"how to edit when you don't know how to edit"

I'm back to talking, I guess. I did this for an hour.
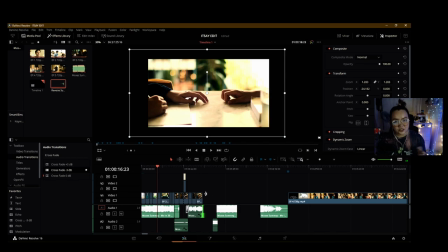9:56 Some of these scenes were just steady shots, so what I had to do was add a dynamic zoom, just kind of panning into the shot a little bit closer, just to create movement. And also, I don't know, I think it looks pretty good. It kind of adds to the intimacy of these scenes.
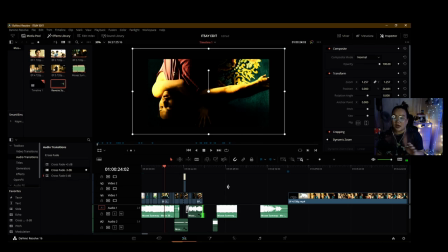10:14 And then here I stopped with the dynamic zoom for now, because mostly how I've pictured this edit to be in my head is it's coming from the perspective of Teh. So in some of his scenes, especially ones where he's in deep thought or going through the gay shit, it's pretty steady stuff.
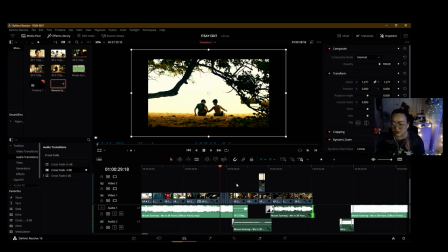10:33 This one I had some trouble with because I liked the build up here where it was like, I lay on the edge.
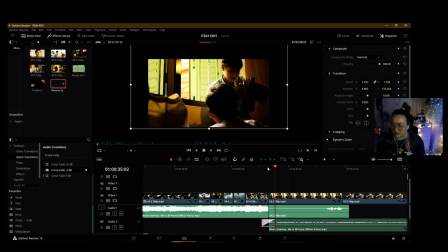10:43 But when it goes to this, because I added a part of the scene where there is dialogue,
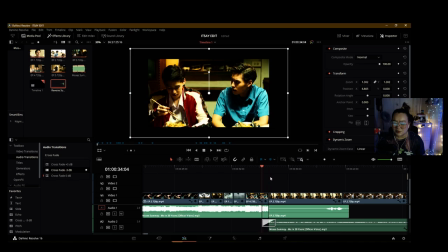10:51 so the way that the music kind of dips down feels a bit awkward. I don't know if I can fix that. Also this one too.
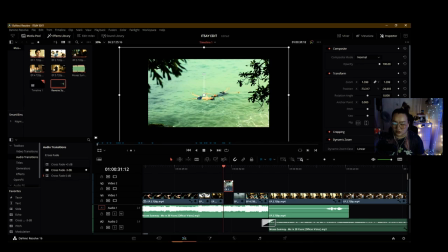11:02 I think I want to change this to one where there's less motion, because the two kids are
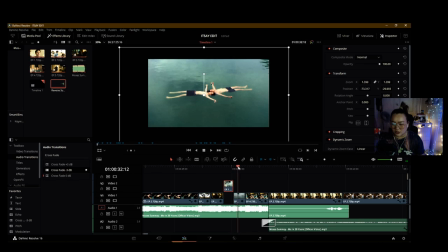11:10 moving a lot there, whereas the jump shot into them into adulthood, it's pretty steady.
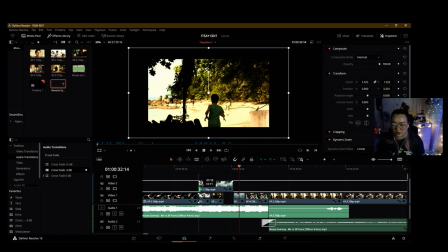11:16 So maybe I'll try to find one where the water is a bit more calm,
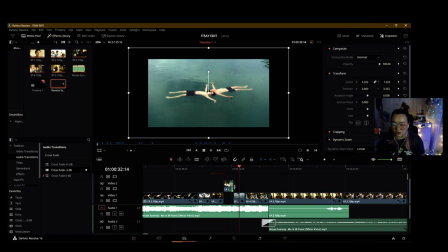11:22 just so that those two shots look more blended in. Yeah, okay, it's the best I can do. But the zoom in, the dynamic zoom for this is way too quick.
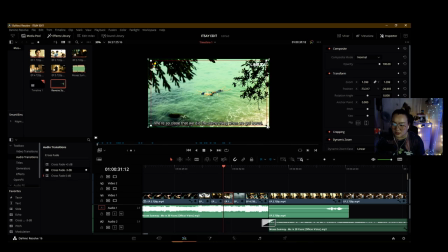11:38 And I've already adjusted it. Okay, what about that?
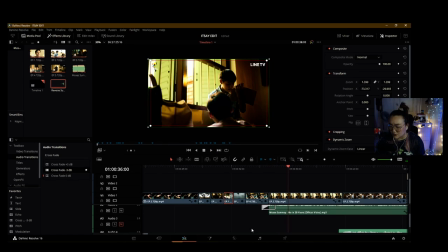11:47 There, when it falls, when the music kind of falls in this,
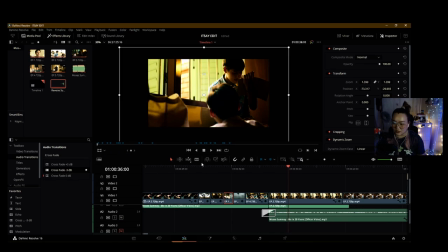11:52 so that I could have the dialogue shine through, a bit weird.
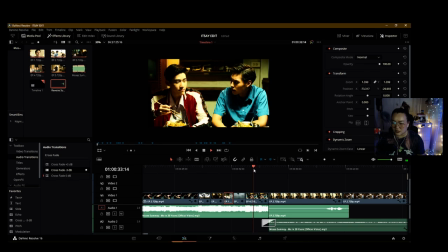12:00 I think I should have done it here, in that beat. But I want to include the part of this scene where Ao's head goes down.
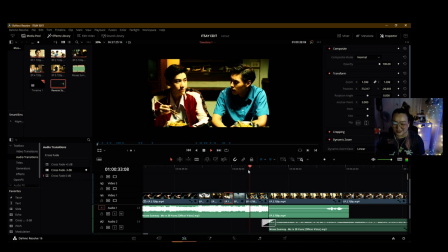12:16 Did I say Ao? Maybe I can. Adjust this.
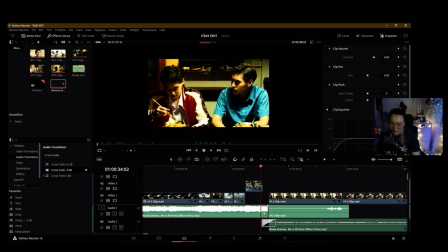12:32 Yeah, and then after this, I can cut that, take this out, add this, oh no, I can just stretch this. Oh, okay. I think maybe that's good.
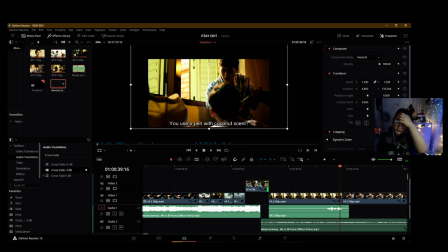12:55 This is, okay, now it's a bit awkward because there's a lot of silence here. Maybe it would be better if that overlapped, if the dialogue overlapped with this right here.
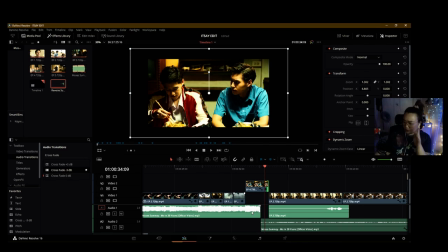13:08 Yeah, I think that would look better. Okay, I'll show you what I mean.
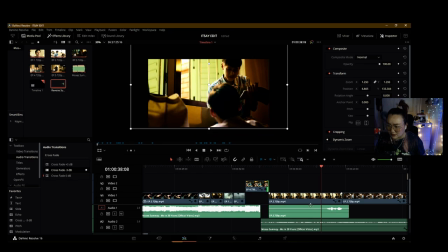13:11 So what I want to do is have this dialogue start, have this scene begin with just the dialogue while this scene is still playing.
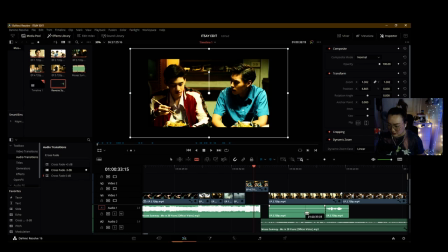13:21 So I'm going to take out a lot of the silence. Let's remove that. This one should be aligned here because I've already layered these two scenes together to cut out the middle part,
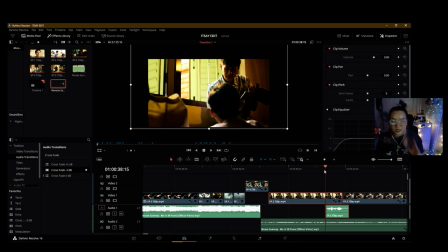13:33 just so that there's a smooth transition between the shots of the camera.
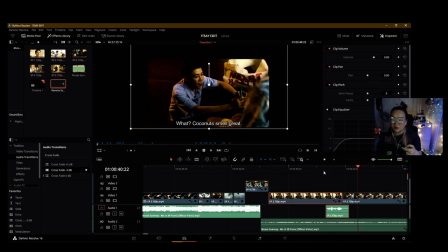13:41 Because I don't know if you remember this original scene, but there was something else between these two. It doesn't straight up go into him talking about the coconut smell in his hair, which is what I wanted to do. I wanted to eliminate that middle part.
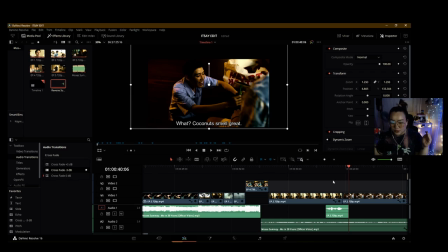13:54 And in order to make those two interactions blend a lot more smoothly, I layered the conversations and their voices so that it doesn't feel like an awkward like cut.
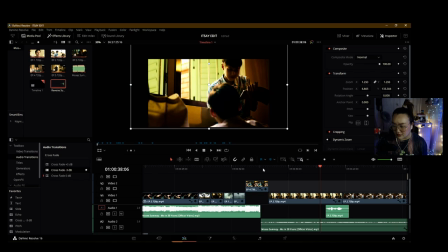14:07 Okay. So that's gonna be difficult for me to add here because everything is already layered. Okay, I'm going to link these two clips just so I know when they're getting out of sync. Where is that? How do I do it? Group them together, sir.
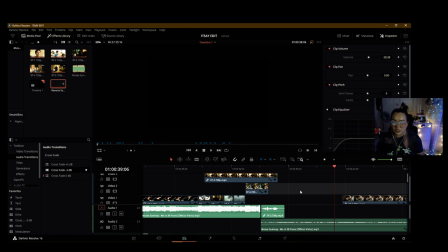14:24 There, link clips. That was a lot. Another challenge with this stuff is the subtitles, because the subtitles are embedded in the video, so I can't take them out and create my own.
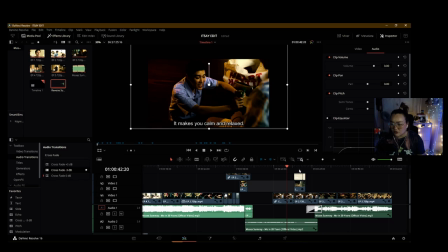14:38 My point is that I have to match the text, because I overlaid the scene of Oh-aew in the tub, as you've you probably know if you've seen the show that this scene is completely different and not involved in the conversation,
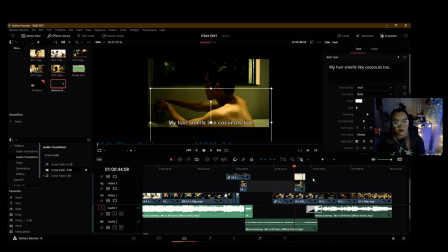14:52 but I kind of wanted it overlaid with the conversation as he says that my hair smells like coconuts too, because I wanted to show him putting the coconut shampoo in his hair for emphasis, because I'm dramatic like that. So this is what that looks like currently.
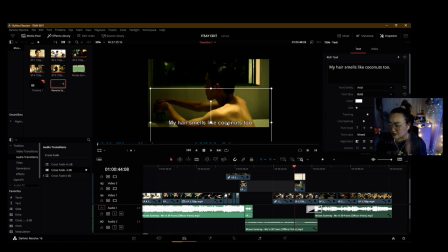15:08 There, see, so I tried to, if you'll see here, I tried to match the text. I added my own text with the already embedded text of the subtitles.
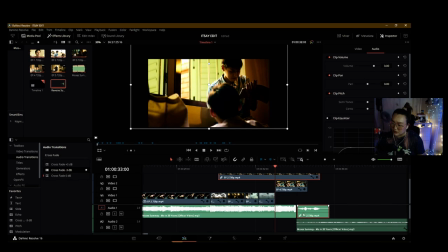15:16 I'm gonna snugly clip these two together, which is not happening for some reason. Okay, so I'll just... Wow, why is that? Why are you like this? The subtitles are way too quick on that one.
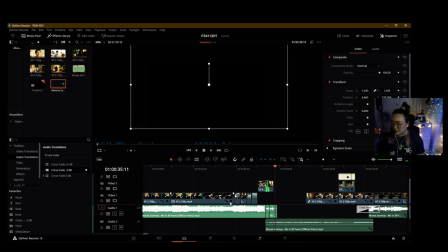15:37 Okay, that's pretty smooth. I'm not mad at that. Hold on, I have a crisis.
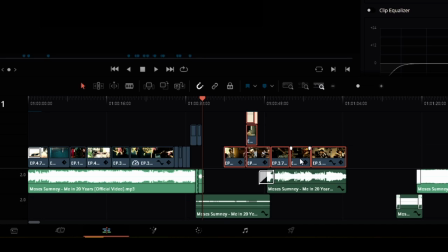15:42 This is one of those things where, like, if I move this, then this will get moved, and then this one will be out of sync, etc.
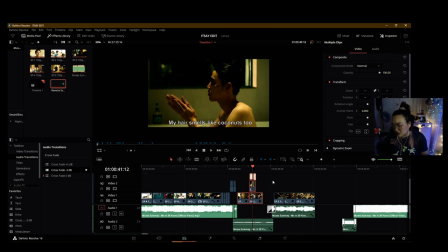15:47 I don't want to move the timing of it currently. It's pretty good where it is. So, that's gonna be tricky. I don't like that.
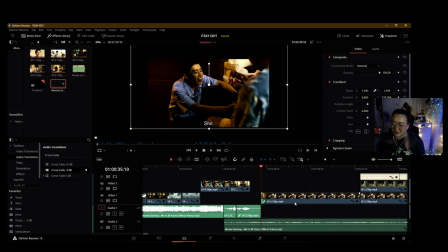15:59 Okay, this is a problem. Did I do it? Yeah, I did it. Okay.
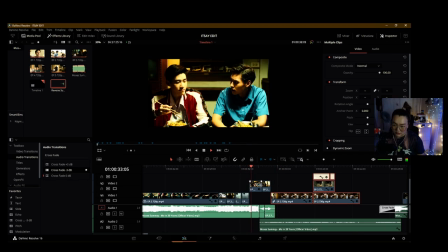I mean, I think it sounds better. I think this was worth it. Ugh, the way he sniffed him.
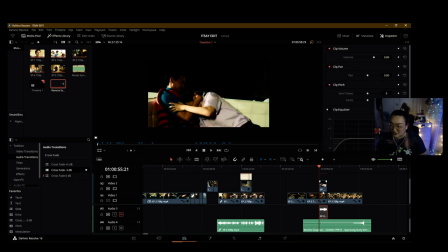16:17 Like, why would he do that? Never mind. I've stopped questioning it. I'm just here for the art now.
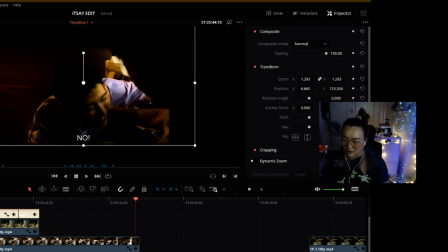16:22 Lots of experimentation happening. I'm also confused. And then I move.
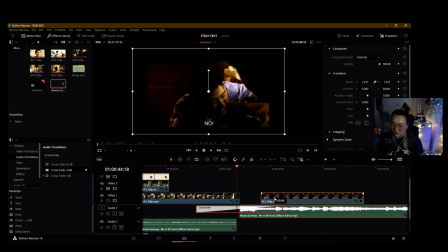16:29 Will this work?
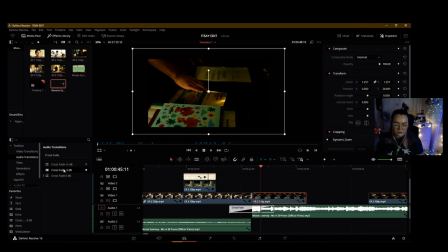16:35 Wait, what did I miss? Oh. This also needs to fade out.
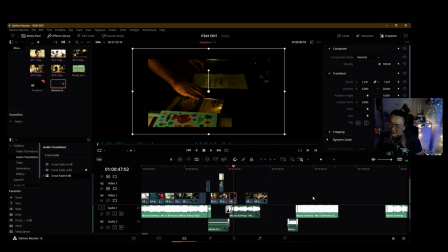16:44 Okay, that's pretty good. Is it really good, or am I just trying to compensate? I never know with me sometimes.
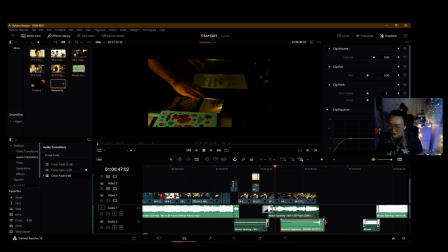16:58 Right here. Let me put this up here. So I know where to.
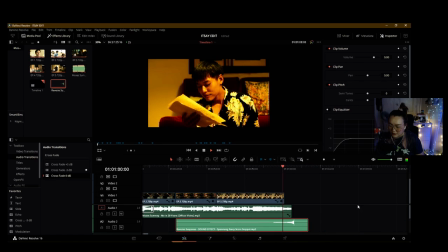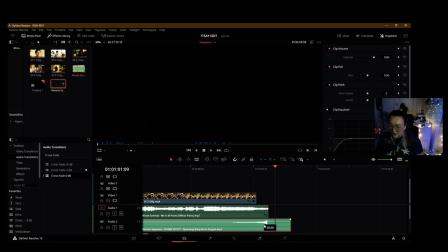17:08 That's way too far,
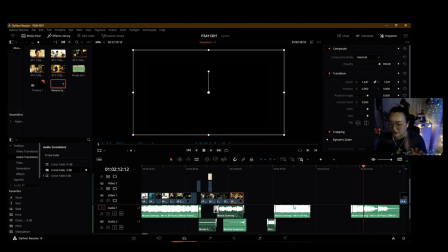17:12 dude. I have a plan for this portion of the edit, and I think it's gonna be cute. I actually am really excited. I'll get, like, inspiration for impact, or you know, whatever the edit truly is about while I'm editing. That's why I don't really plan these things out, because I tend to come up with it in the middle of, you know, my artistic endeavors.
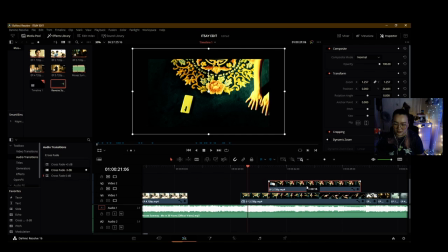17:34 I think I'd like to change this to the shot of his feet instead, so that there's sort of like an easing. Oh, what did I do?
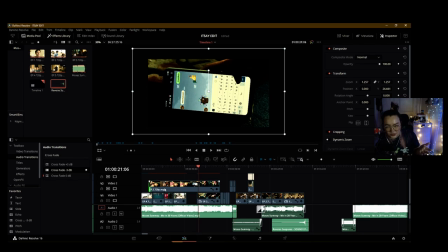17:45 What I'm trying to say is that the first shot of, like, actual humans that you see in the edit is of fingers, so, you know, we can't just, like, add a human out of nowhere and just have it be parts of him that are showing first,
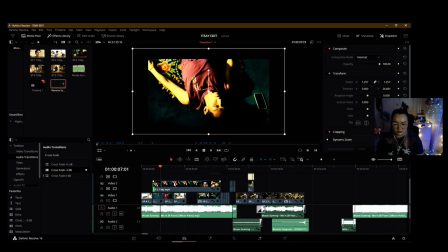17:59 other than, like, already him, you know.